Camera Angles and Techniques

Camera tricks and shooting techniques can add to the magic of your videos, along with some simple special effects. When combined, these two forces become unmistakably powerful.
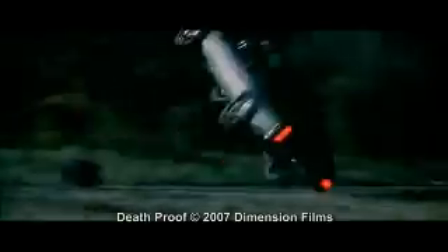A very creative way to shoot an action sequence or lead up and build to an action sequence is by taking advantage
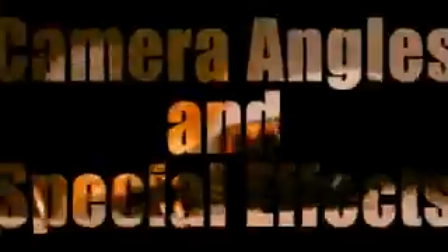of some of the more interesting camera angles and special effects that shake up the viewing experience for the audience. One of these techniques is known as the Zolly. The Zolly adds a bit of drama by creating a disorienting visual experience for the viewer.
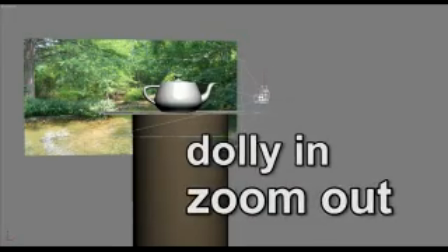By zooming out with the camera while using a dolly to move in, the subject stands out as separated from the background and looks as if they are floating toward the camera.
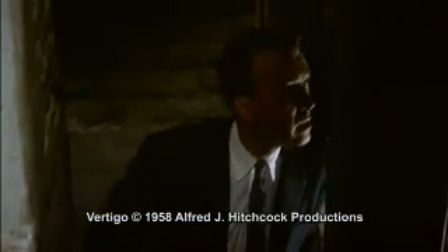This helped create many memorable scenes in such major motion pictures as Vertigo,
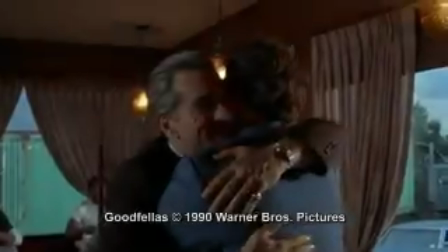when Jimmy Stewart looks down the staircase, and Goodfellas in this scene outside the cafe.
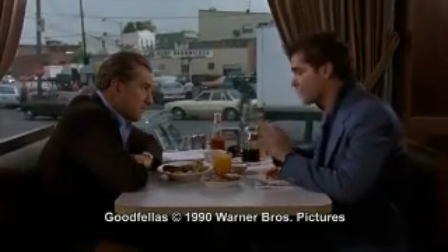The booth near the window so we could see everyone who drove up to the restaurant. He wanted to make sure I wasn't tailed.
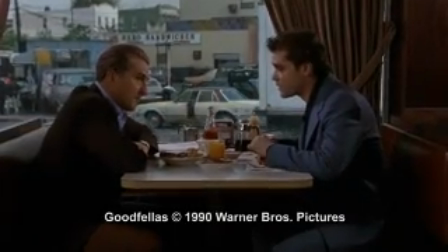He was jumpy. He hadn't touched a thing. On the surface, of course, everything was supposed to be fine.
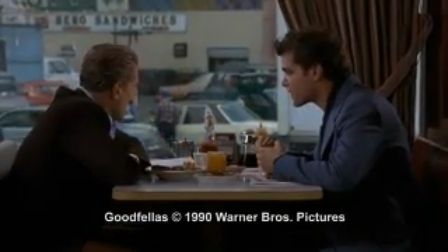We were supposed to be discussing my case. But I had the feeling Jimmy was trying to sense whether I was going to rat him out to save my neck.
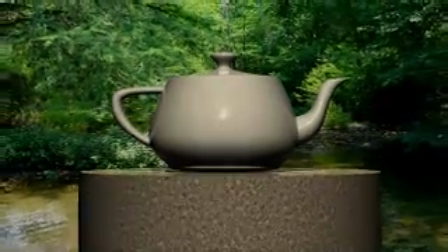The key here is that the dolly speed should be the same as the zoom speed, otherwise the effect doesn't work.
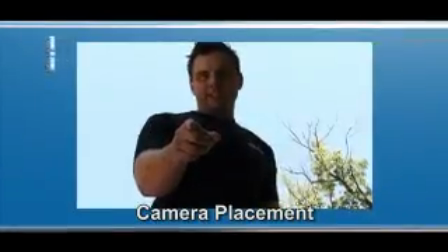Another important piece of the puzzle when shooting action is to be creative when capturing your scenes.
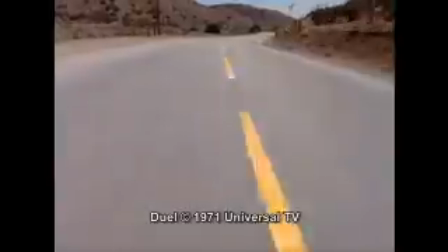Camera placement is only limited to your creativity. Using different angles will make your video more dynamic and dramatic.
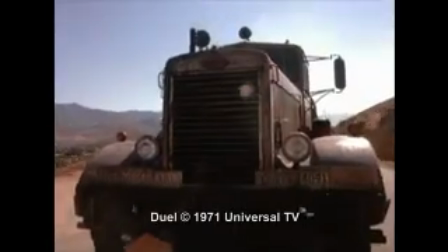The more you deviate from the norm, the more energetic the visual effect will become.
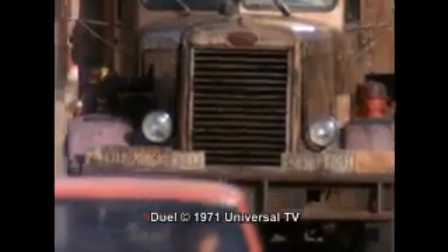Shooting from varying angles also enhances the illusion of depth in your videos. Remember, a video is a two-dimensional representation of a three-dimensional world. By placing your camcorder at different vantage points in three-dimensional space, you help convince the viewer that a third dimension still exists in the flat pictures they're watching.
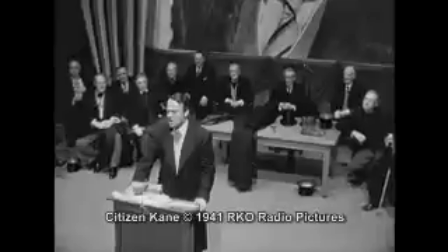High angles offer useful perspectives over the heads of crowds, but from a composition standpoint, they're great for making patterns within the image.
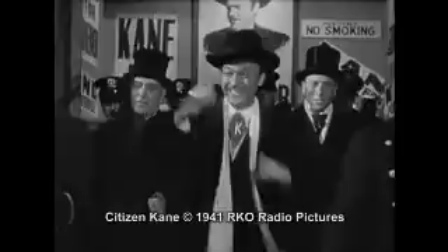Low angles are, of course, the opposite, imparting feelings of dynamic engagement with the action.
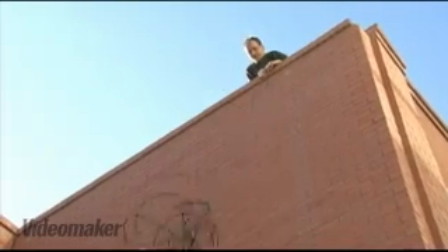A nice camera trick using some of these elements would be the illusion of climbing a hill or mountainside.
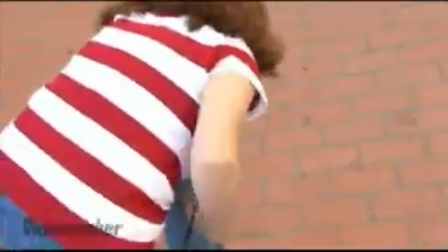By using some deceptive shooting, we can pull off this illusion. Sure, we can shoot someone actually doing it, but we're a tad bit lazy and we'd rather fake it.
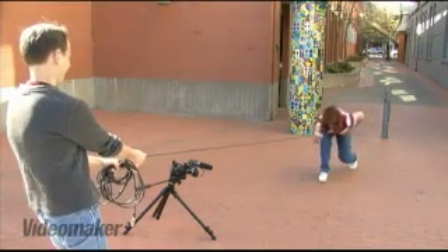The first step is going to be to set the stage for the audience and grab a few establishing shots so that they get lost within the setting.
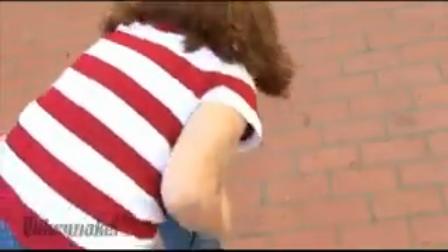Utilize cutaways to help put a stamp on things and make sure to sell the illusion.
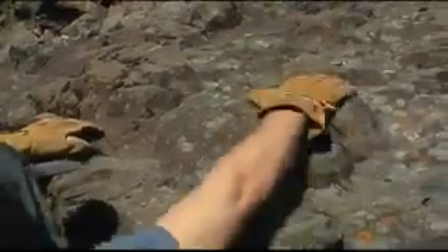When shooting the climb, cut to a different angle to show the resistance of the rope, and be sure to have a grip pull anything hanging to add to the effect of gravity.
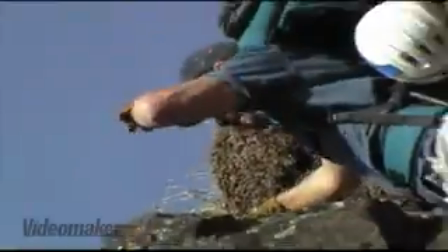A few key pointers are to wear tight clothes and to have someone pull on anything that can help sell the action. For instance, pull on the rope. Camera angles can change the messages, ideas, and emotions behind your projects. Be creative and always give yourself plenty of options.